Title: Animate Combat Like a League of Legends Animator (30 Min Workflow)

If you want to work in games, combat animation is a core skill. Together we'll create a stylized attack inspired by League of Legends and Dota 2.
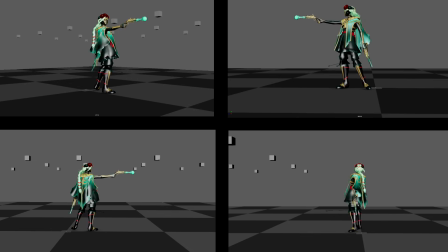0:08 Join me, and in the next 30 minutes you will end up with a portfolio-ready animation shot.
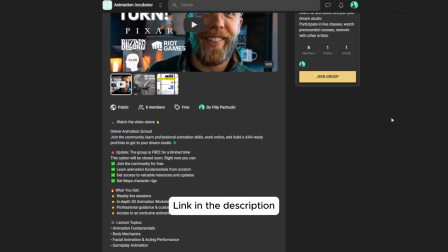0:13 If you are serious about animation, check out Animation Incubator. It's a free community for animators, full of helpful resources and supporting materials.
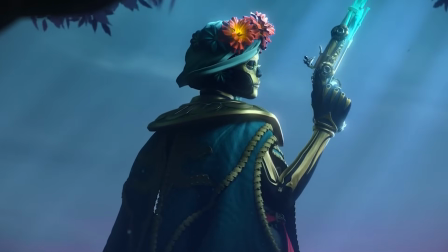0:21 Alright, without further ado, let's get started. We'll be working with Muertarik.
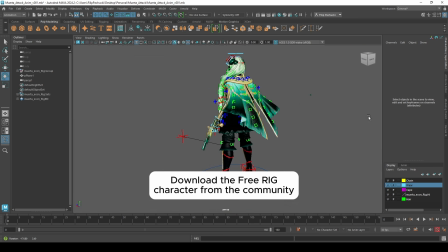0:26 It's a character from Dota 2. If you want to download it for free, you can check out the link down below in this video.
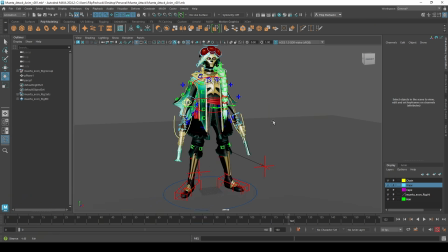0:32 The amount of the control in this rig is a bit overwhelming, so I like to create a display layer and hide these elements.
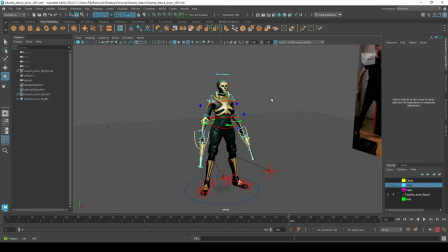0:41 So we ended up with just a clear body. It's much easier to animate like this.
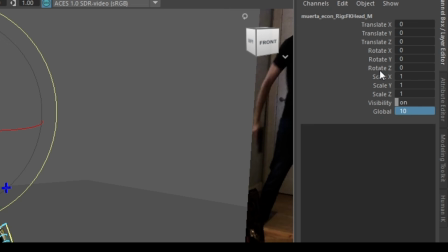0:47 Before jumping into animation, don't forget to set up the controls into global, because otherwise whenever you will animate the chest, everything will follow.
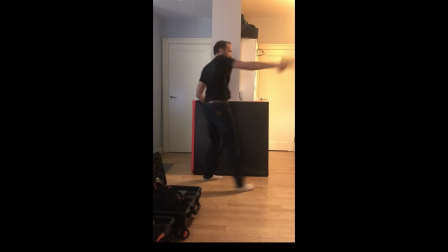0:56 So we didn't want that. I already recorded reference, it's pretty simple, but I like it. During the recording, try to exaggerate a few things here and there. In this stage, I'm already trying to establish major phases of my animation, which is quick transition, anticipation, strike, overlap.
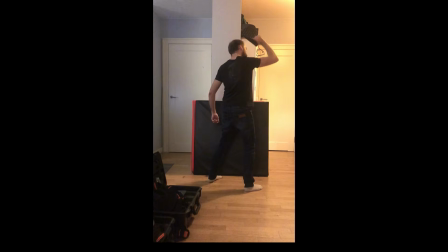1:13 So we need to keep it a few frames before going back to the idle pose. And then just the end, settle down.
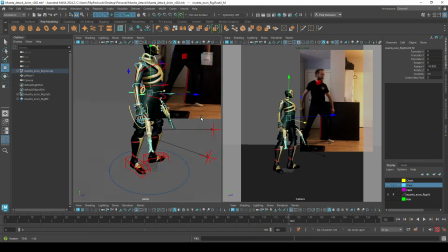1:19 So let's create our fast pose. Here make sure to move every single controller to make it feel more organic,
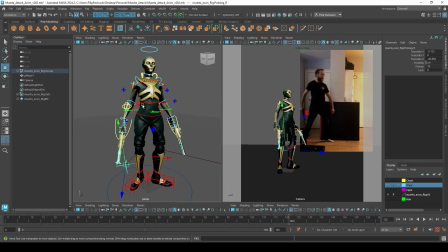1:27 especially the feet and the center of gravity.
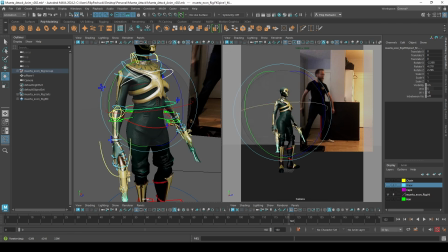1:34 Here I will try to make it more feminine rather than following the reference in 100%.
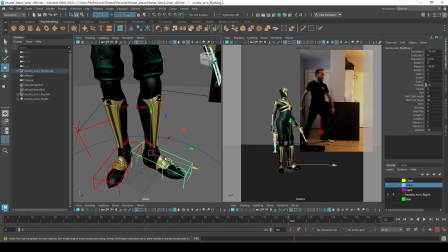1:38 I will try to make it look like a contrapposto pose, which is shifting the balance to the one foot.
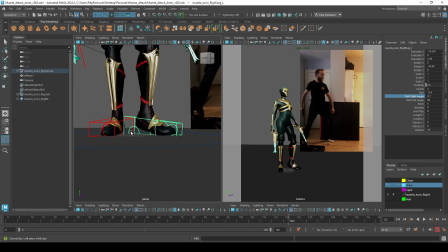1:45 Remember, in normal gameplay workflow, idle pose is super important because this is the most repeated pose in the character.
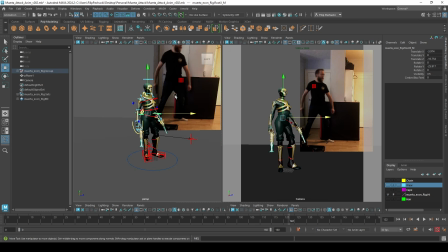1:54 So usually it would take a lot of back and forward with your director to make sure that this pose looks cool.
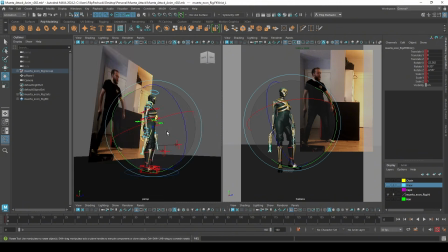2:02 So we ended up with something like this. Let's continue.
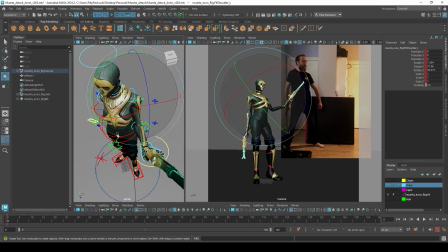2:06 After careful consideration, I realized, yeah, let's move this one pistol upward, closer to the head.
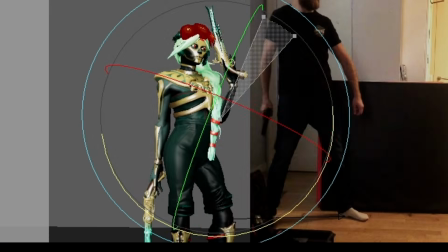2:14 It will be less symmetrical. Okay, so let's agree this is our final idle pose.
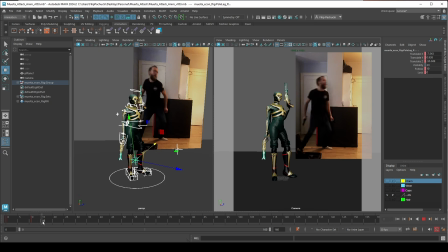2:20 Here I'm gonna put keyframes in every main story beat. Just before the strike and right after. Okay, let's create a second pose.
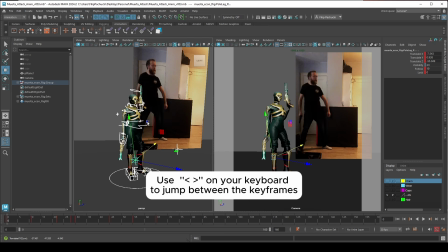2:37 What I like to do during the blocking is jump between the keyframes.
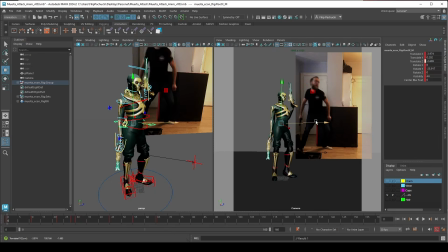2:41 This is the easiest way for me to track the movement and also compare it to the reference and solely focus on the poses rather than the movement.
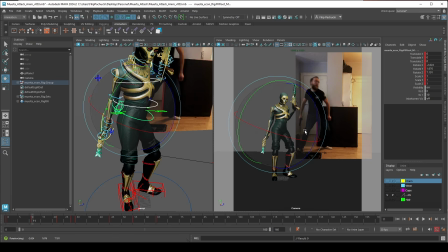2:50 Actually, I'm just warning you because I'm gonna do this frequently throughout the video.
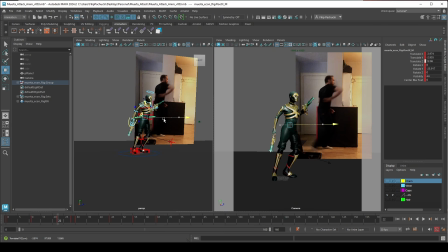2:59 Okay, let's create the third pose. This is gonna be the cool one.
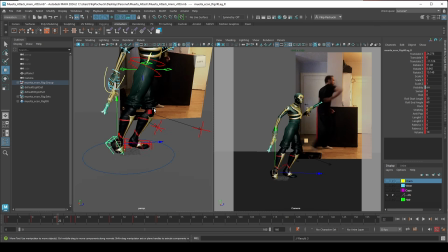3:05 Our goal here is to make this reversed arm movement work. It's pretty cool in my opinion.
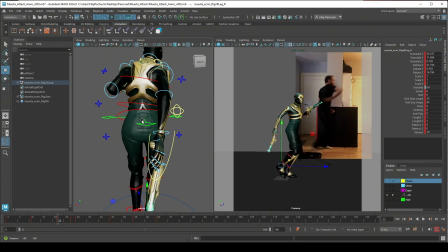3:11 We need to make sure that the elbow drives the movement and that we are getting this nice line throughout the arm.
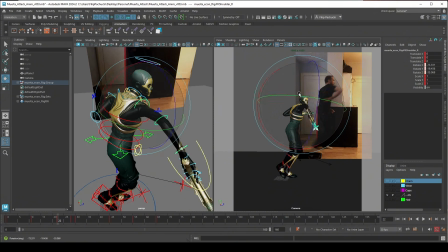3:19 It will make this animation a little bit more cartoonish.
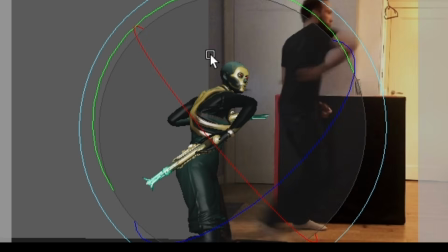3:27 Also make sure she's looking at the enemy already.
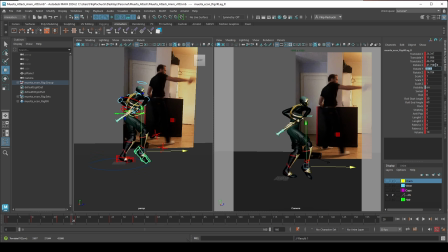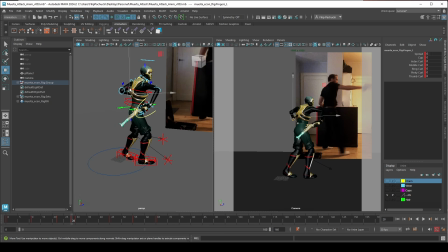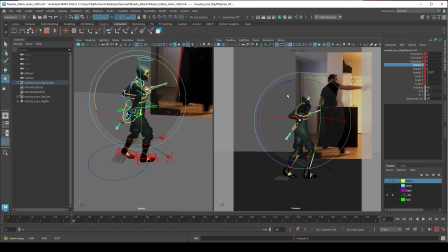3:41 Let's rotate the torso and move her arm upward.
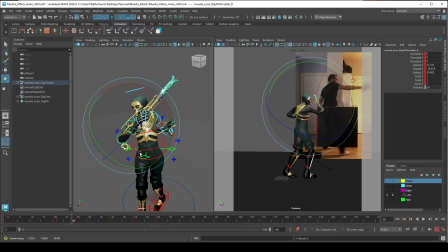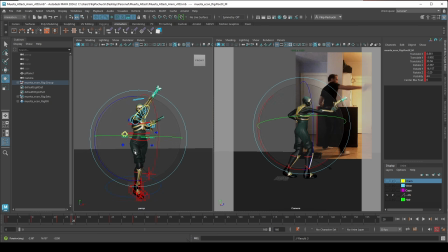3:51 Also remember about maintaining the balance. So you might need to check your animation from different perspective all the time.
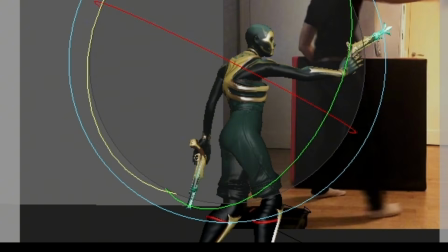3:58 Let's push this arm backward to enhance the silhouette.